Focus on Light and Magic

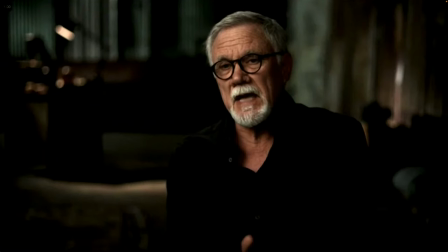5898s
And one of the things that I think they do exceptionally well is they visually tell the story.
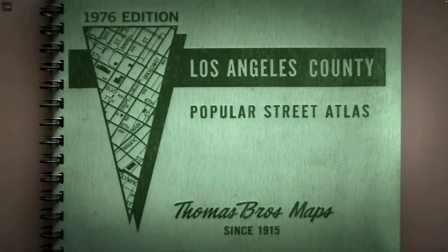5902s
One of my complaints about documentaries is when we sit and watch people talk for a long time and they're talking about something and you're like, well, show us, show, you know, there's some, you know, don't talk about it. Show us some visual that illustrates that. And that's expensive and time consuming and everything else.
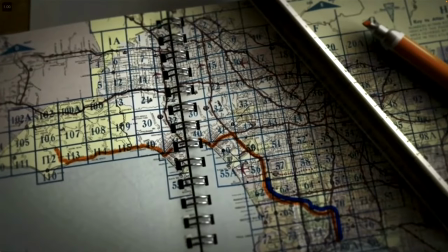5919s
And I thought that what they did here to show us what, you know, what had to happen, you know, the nice little animation going along the map.
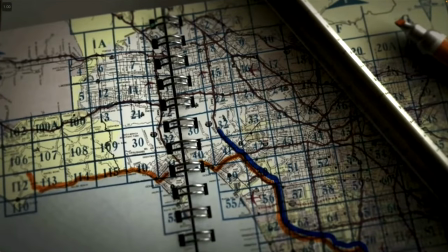5926s
It's simple, probably done, you know, in After Effects or something like that. It's not, there's nothing difficult about it.
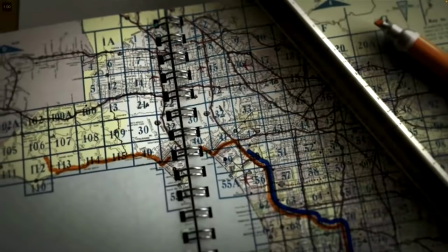5932s
Nice little zoom in. So again, look at how they did it. There's a lot of different ways you could have done this.
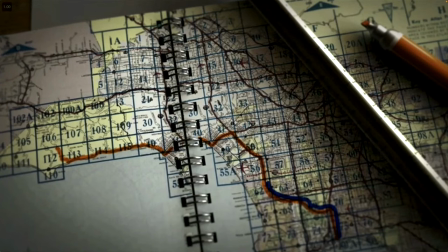5938s
The, you know, while it looks like it's just sitting on a desk, my guess is that it's a comp, you know, that's there.
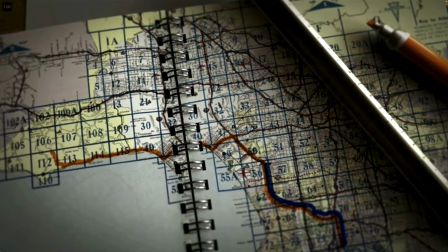5945s
And, you know, in a 2D comp here, and then they're doing a slow Ken Burns style with a little animation,
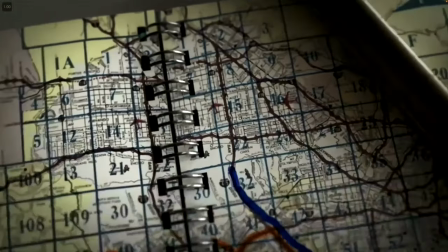5952s
and then they're going to snap to it, you know, there to kind of tell that story.
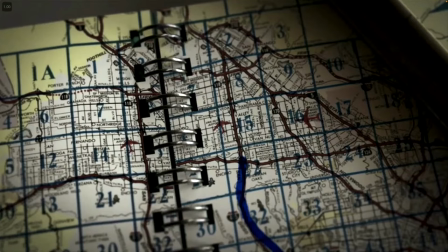5956s
But there's ease in, there's ease out, there's, you know, they're doing it inside of their frame, you know, and a little circle.
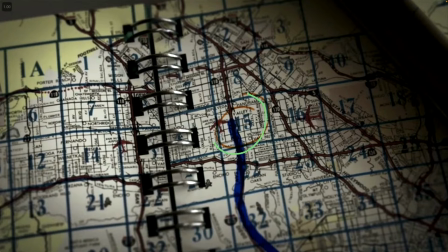5962s
Now look, it's not a circle. It looks like a hand-drawn circle. Like it's like, oh, I have it right here. You know, that was, you know, maybe someone did that as an alpha channel and then put it in there, but it was, you know, animated. It was animated along this line around this in this animation, you know, and those are the kind of things we want to,
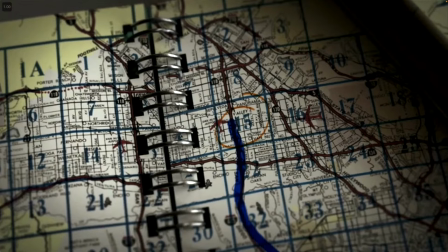5979s
like when you see something like this, you want to back up and dig into it and look at like, how did they actually construct it? What I used to do when I first started getting into animations is I would take a shot like this and I'd reproduce it. Like I would just, I'm going to do the
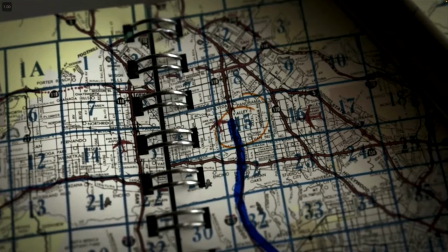5992s
shot. I'm going to do this shot. I'm going to get as close to the, I, that's how I learned to do animation for TV was I just took shots that I thought were impressive. And I just spend weeks doing a shot. And getting through that. Yeah, what were we gonna say, Courtney? The clever thing is too that they used the Thomas Brothers map, which was the means of mapping in that area at that time that this was going on.
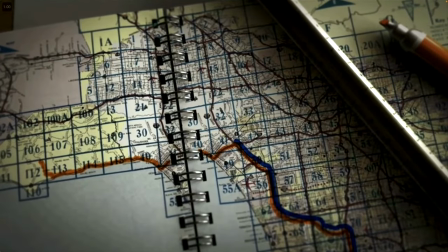6017s
Like, you know, you'll see in an Indiana Jones movie, you know, where they'll cut to the map and they'll show the airplane flying from one country to another country.
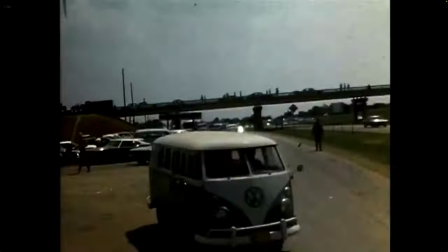6024s
So it takes that mentality and takes it into a more modern but appropriate imagery for that period of time. It's really imaginative.
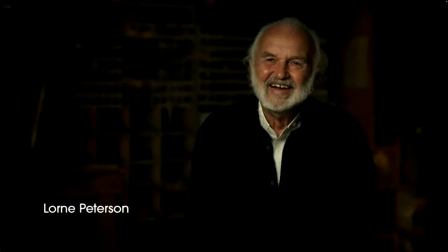6036s
Yeah, this is a great one, Lauren. And so again, now we're taking you a different set, very similar kind of, you know, lighting that you had there. And then, you know, this is, you know, kind of a shelving area. I'm curious as to where they,
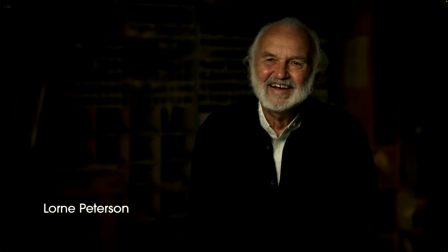6050s
I think that they might have shot some of these in, I think some of the stuff, this might be the model shop at D building that's still there. And I don't know that for certain. But again, there's your close up.
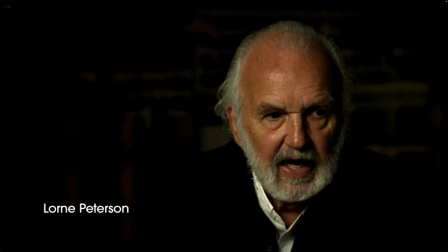6068s
And you'll see that little move there. So you have a camera operator sitting there, and one of the mistakes that people make when they do the animations is that they, when someone pulls out a frame, they quickly frame up, you know, to reframe them and watch what, but this is obviously a very skilled camera operator who's done a lot of this,
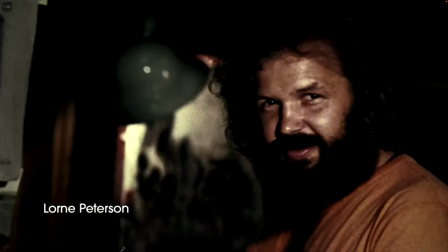6087s
and watch what happens is he's going to pull back. And then you'll see the camera just lets him finish his move and then moves up subtly. And you don't even notice it really, unless you're looking for it. You don't notice that it's there.
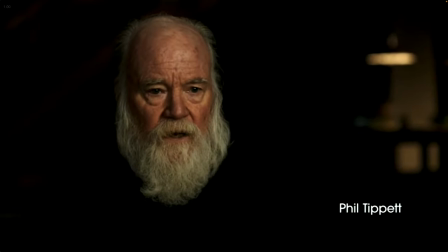6103s
Another great background. And again, this is, you know, obviously not by accident over here. That's balancing his frame. You know, it's not competing with him, but it's balancing his frame so that the frame is not out of, you know, out of balance.
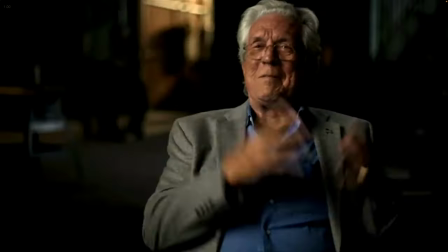6118s
Let's see here. Let's jump through here. There's your wide shot here.
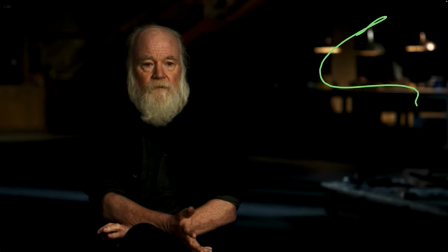6126s
And, you know, so there's your wide shot. And again, a nice balanced frame here, a little bit of detail here, but not enough. All of this is implying a workshop without distracting you. It's far enough out of focus back here that you don't feel like you're going to try to figure out everything that's back there.
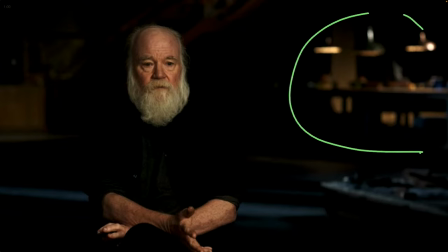6143s
Your eye looks at it. We did this a lot when we were working on film.
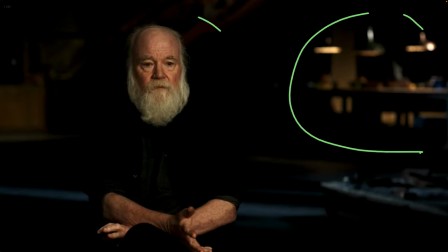6147s
Is we would put things in the depth of field because we want you looking here, right? We don't want you looking over here. So we're going to, but we give you the feel of where you're at, and then you're at a shop or you're at something like that. But what we don't want, and a lot of times this could be,
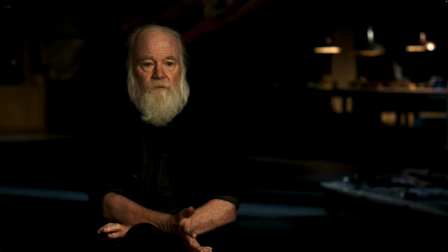6163s
you know, constructed, you know, looking at this, I don't know how they built this, but this could be very much, this is a staircase going down. This is a desk dropped in. This could have been done in the set that's in our office, you know, in the stages in our office, because, you know, all of these things could just be brought in.
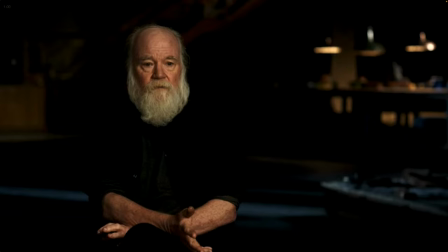6180s
These lights are at you. You could go to his location, but this set is so big. This very much could be just set up in a set somewhere and laid out and planned so that everything has the right look. And one thing to look at here is you have a bluish light here and the warmer lights here.
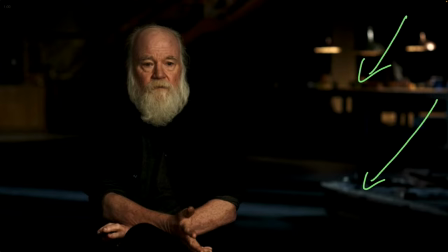6197s
So there's a contrast there. It's not all lit in one way. This is a complex setup. I would love to see the behind the scenes of this. Do you think they shot with two cameras, or did they overscan and then they shot with two cameras? Punch in. Absolutely. There you go. Yeah, so they absolutely shot a wide and a close at the same time. Yeah, one of the reasons you do that as well.
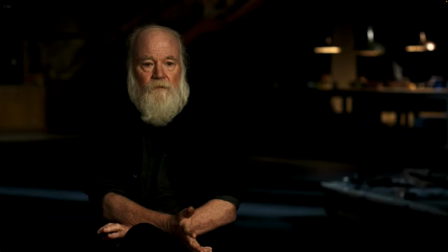6215s
Number one is it also lets you. It doesn't look. It'll look like a jump cut if you're just jumping from the. If you take one camera with, let's say, 8K or 4K, and you're going to cut back in. And again, this is probably produced at 4K, so now you need an 8K camera to cut into it. And then the other situation you get into is the depth of field. So when you cut to that closer shot, number one is it changes angle.
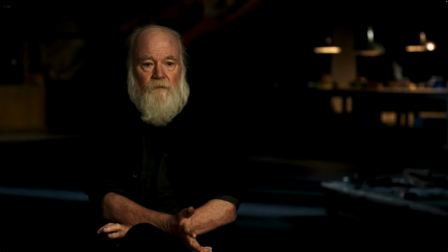6235s
So you can cut between the two, but also the depth of field shortens because you're zoomed in further. And so we used to do that where we cut wide, and we still do it, where we'll shoot this at a higher resolution than our delivery, twice the resolution of our delivery, so that we can cut to the close-up.
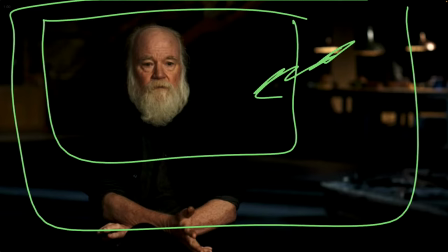6250s
But the problem you get into is that the depth of field should have gotten, like a lot of times if we're shooting wide, this one's really shot well and wide,
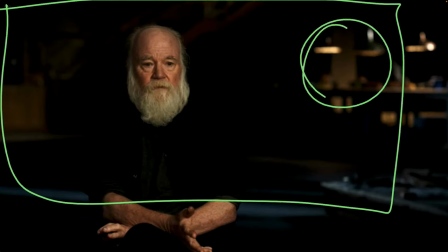6258s
but a lot of times this might be in more focus than we want for the wide shot. And when we cut in, we still have the same focus. And it actually is something that you notice as a viewer, that it just doesn't feel as cinematic or as real. Again, you don't know why, you don't know what it was, it's the feel of it. Yeah. Thank you. He's also changed from, Dennis Edlin has a, stage left key, and he has a stage right key, and that's because of the people. I think I'm expecting that they changed the key light side because the shot didn't look right enough if they kept going.
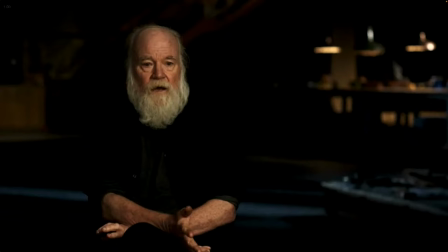6299s
Well, and I see that a lot, bouncing back and forth. I think that they're in all of these, I think they're always lighting from the wide side. Right. So they're always, broadside key. Yeah. So I think that's how they're, which would feel, it'll feel very backwards if you don't do that.
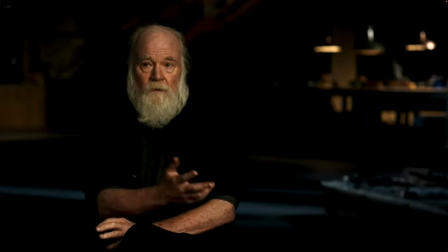6314s
Yeah, absolutely. I've seen people make that mistake and try to key from the short side. It's a different, it almost looks like a horror movie shot when you do that.
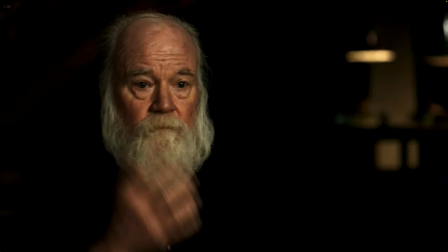6322s
Yeah, exactly. You always, what we're talking about here is, for those watching, is you always, this wide side, the broad side here, you're always lighting from that. Your key is almost always coming from that direction for an interview, as opposed to the other way around.
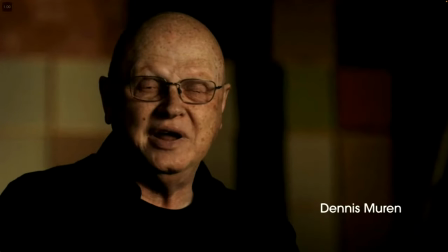6337s
Again, nice little setup there. Here's Dennis Muir. Now, the interesting thing here, see if they go to the wide here, is that we can see.
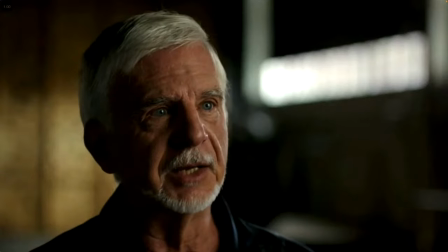6345s
Let's see. And then this is a different setup. His setup and the Matt Painter setup are both the same.
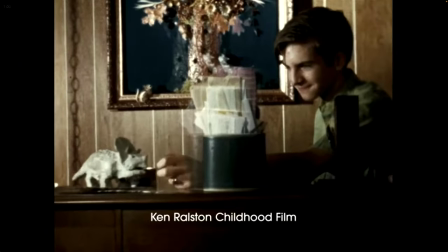6352s
I mean, they did it in the same location. Most of them are in different, distinctly different locations that are there.
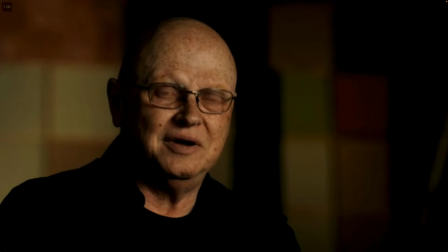6359s
But again, the thing to notice here is that this could be a lot of different things back here, where I mean, we've done things like that where it literally is just boxes back there. Like there's boxes or things that we built that can be back there. When they're that soft, you can get away with a lot of things.
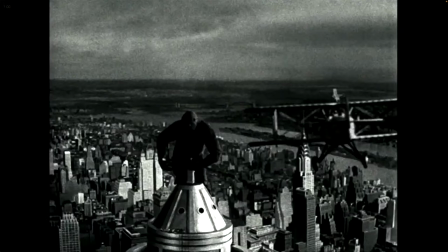6378s
This is another wide shot here, or another interview shot.
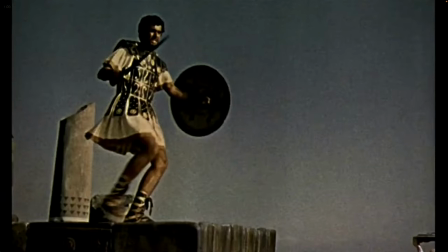6382s
Let's see if there we go. So this is like a warehouse, somewhere.
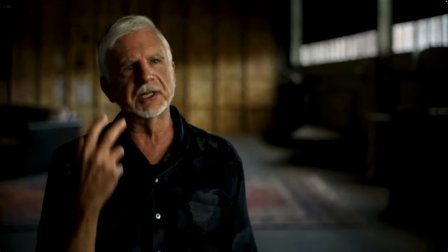6390s
So it's a warehouse. But again, what they did is you have that lighting that we saw before.